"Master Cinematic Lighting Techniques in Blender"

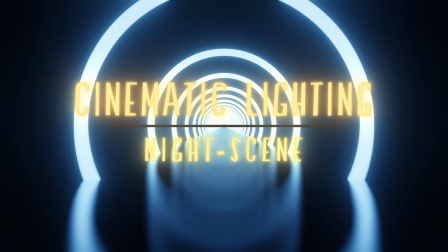[0:08]
I love the chase and the hunt and I set the pace when I'm running I always take what I'm running Hello everyone and welcome to yet another video
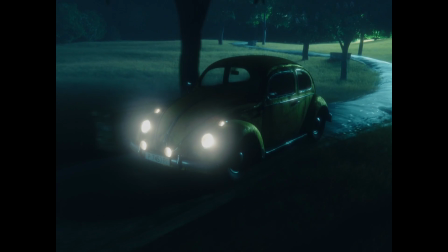[0:15]
Today we will be talking about cinematic lighting And more specifically about night scenes So let's take a look at what I've created for you guys
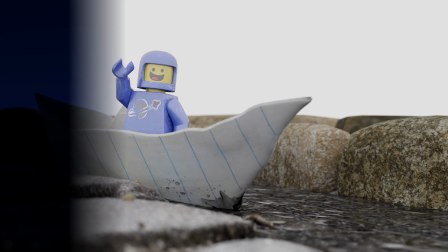[0:23]
today In this video you will learn some basic techniques for lighting your night scenes I'm using this little scene I made as an example of
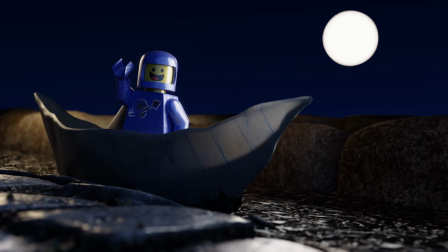[0:30]
how to go about the lighting I will be talking about my thoughts behind placing a light And my own artistic choices When this video is over,
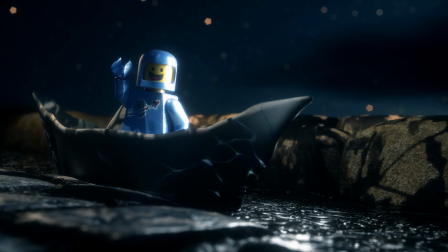[0:38]
you will hopefully have learned enough to try out some of the techniques yourself. I have therefore made another scene to which there is a link in the description, which you can try out lighting yourself.
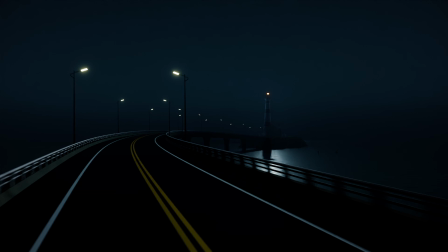[0:46]
I have also done this, but I would very much like to see what your version of a night scene looks like, so feel very free to tag me in your videos or Instagram posts.
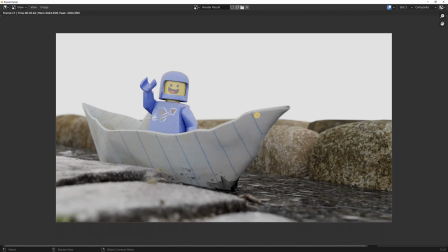[0:54]
Let's get started. If we open blender with no lights, and with the world color set to white with a value of 1, this is what we get.
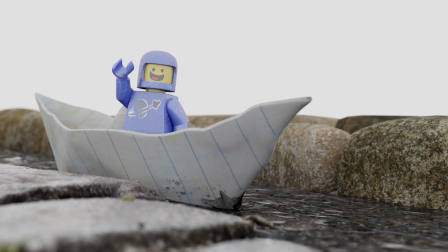[1:02]
A pretty boring flat image. if this was a daylight scene I would usually just change the color to an environment texture go to hdrihaven.com
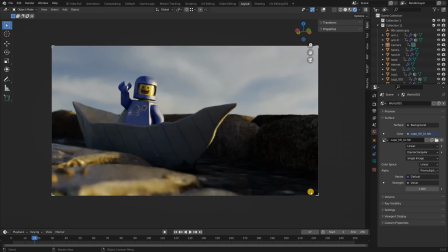[1:10]
and grab an hdri to put in the background and this would give me a pretty decent result with some nice clouds some sunlight hitting my Lego man on
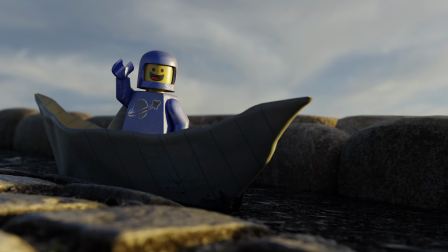[1:18]
a lazy day I would let this pass for my final lighting but this is not as easy with a night scene and let me show you why this time I have
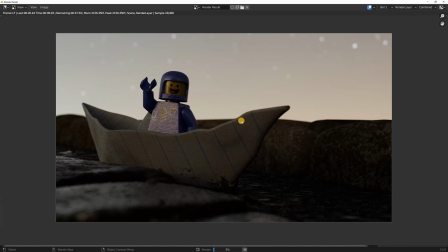[1:25]
uploaded a night hdri let's see what happens when lighting a night scene it's all about silhouettes and the balance between highlights and
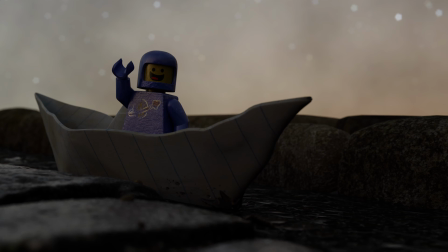[1:32]
shadows. In my experience, it's impossible to find an HDRI that fits my needs specifically.
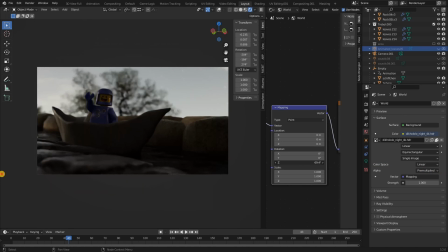[1:38]
I have never been able to just upload an HDRI and call it a day. This is because HDRIs are not very easy to edit.
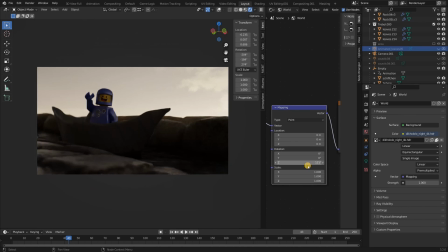[1:45]
The most creative freedom you have is changing the rotation on the C-axis.
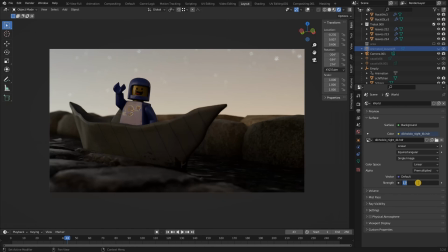[1:49]
If I were to change the strength of my HDRI, you wouldn't be able to read the image and see what is going on.
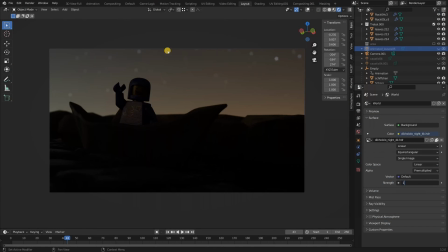[1:55]
And if I leave the strength at default, we get this flat, almost even lit image.
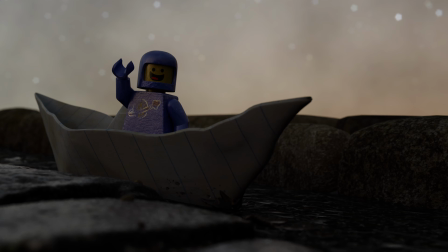[1:59]
So in contrast to the daylight scene, we need additional lighting to make this look cinematic and smooth. So let's dive in. Step 1. Sky and Directional Lighting.
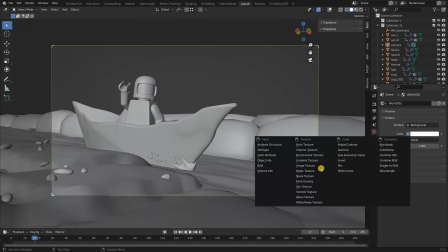[2:10]
The first thing I do is change it from the environment texture to the sky texture that is built in with Blender.
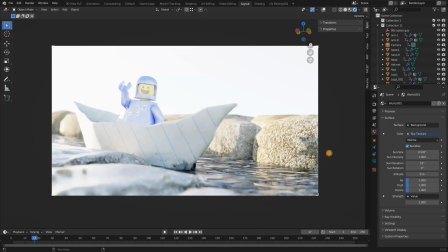[2:15]
The sky texture is procedural, which makes it easy to customize. Let me quickly explain the settings.
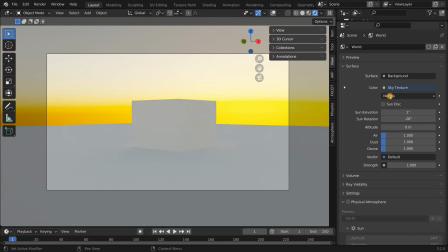[2:20]
First of all, you have the option to turn the sun disk off or on. This determines whether or not you would like a directional sun in the sky, or if you would like an ambient sky environment with even lighting.
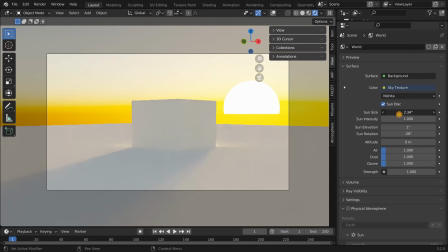[2:30]
Most of these settings are pretty intuitive. So let me explain the settings that might be difficult to understand.
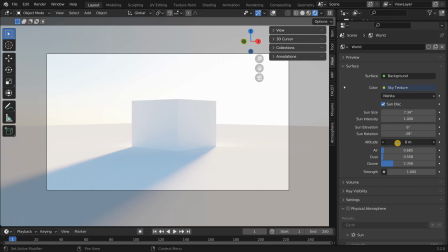[2:36]
The altitude setting determines the distance from sea level to the location of the camera.
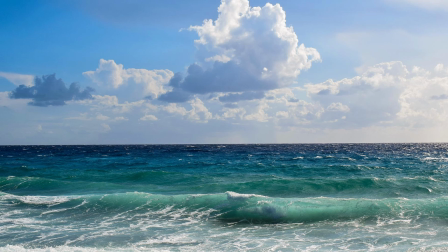[2:41]
If the camera is placed on a beach, then the value should be set to 0, because that is the level of the sea.
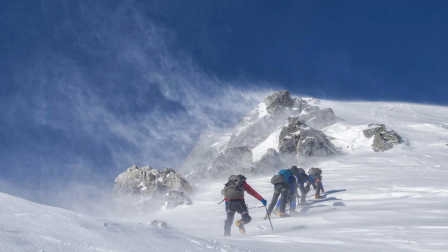[2:46]
However, if the camera is placed on a mountain or someplace high, the camera should be set relative to that place.
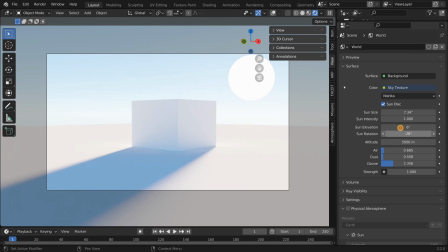[2:52]
So on a mountain, I would set it to 5000 meters since that would be more suitable.
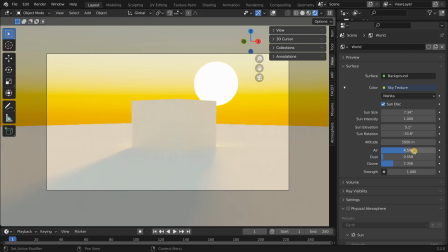[2:56]
These last settings are pretty difficult to understand and usually I just leave them at default or just mess around with the settings until I get a result I'm satisfied with.
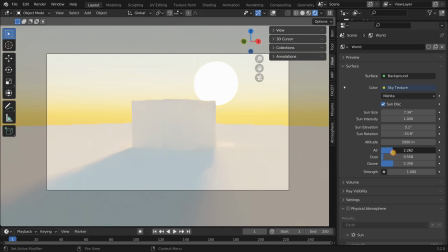[3:04]
But just to summarize, this is how you should think about the settings.
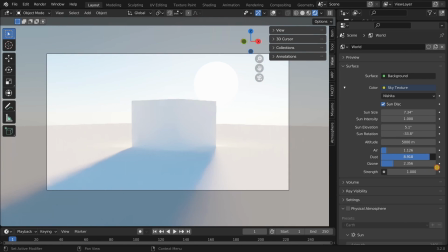[3:07]
If you increase the air you usually get a more orange tint, if you increase the dust you get a more diffuse look and if you increase the ozone you get a more bluish tint to the scene.
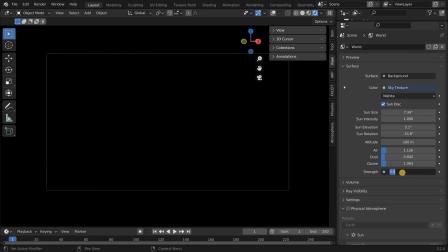[3:16]
The last setting is the strength and that determines the strength of the light that is cast by the sky dome.
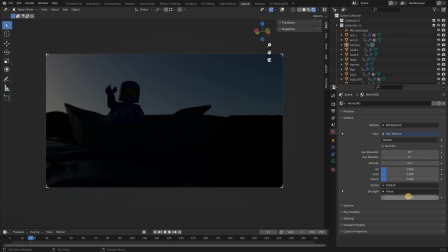[3:21]
So with that information in mind, I started to mess around with the settings until I got a result that I was satisfied with.
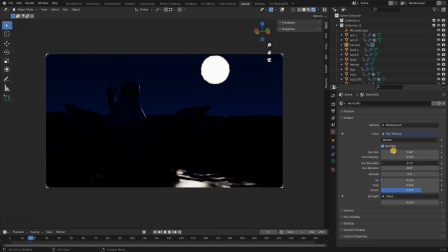[3:27]
Note that we are not going for a final look. What we want is a directional light and some very subtle ambient lighting.
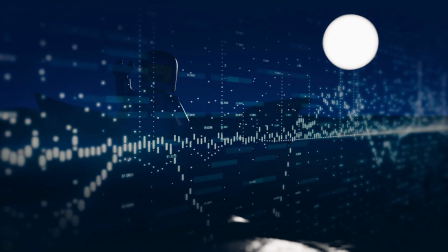[3:33]
Let's give this a render and analyze what we got so far. Right now we have a moon, which is the directional light.
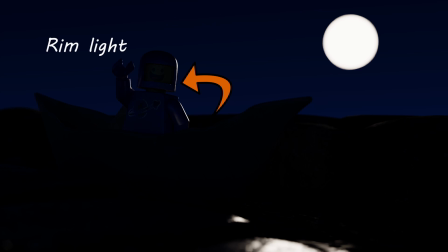[3:38]
It's not a very strong light, but it still casts a rim light on a Lego man. A rim light is a light placed behind a subject to expose the outline of the subject.
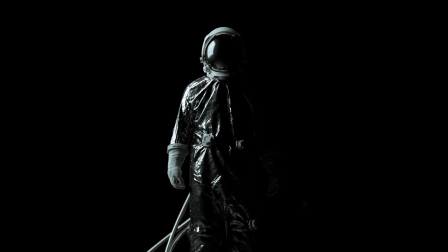[3:46]
In our case, that light is the moon. This lighting highlights the contours of a subject and creates a dramatic and mysterious effect.
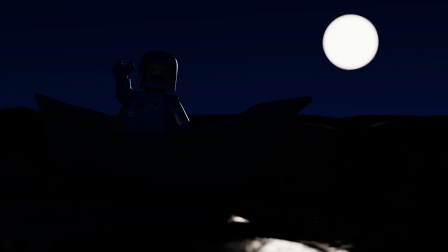[3:53]
However, rim lights can be used in a variety of ways. Furthermore, we have some very weak ambient light. Ambient light is also known as general lighting. It's any light that you haven't set up yourself. This includes natural lighting or even pre-existing lights that are built around the location where you're shooting.
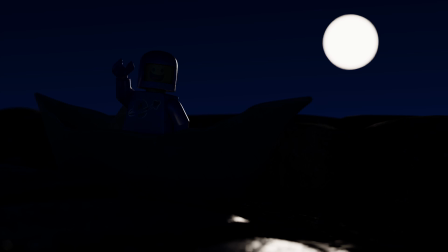[4:08]
In my case, the ambient light helps to lift the shadows all around the scenes just a little bit, but definitely not enough.
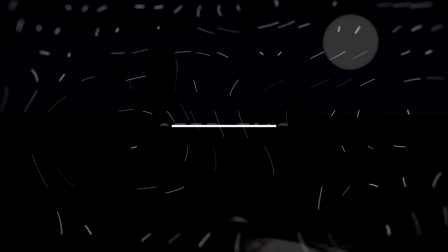[4:15]
So let's move on to step 2.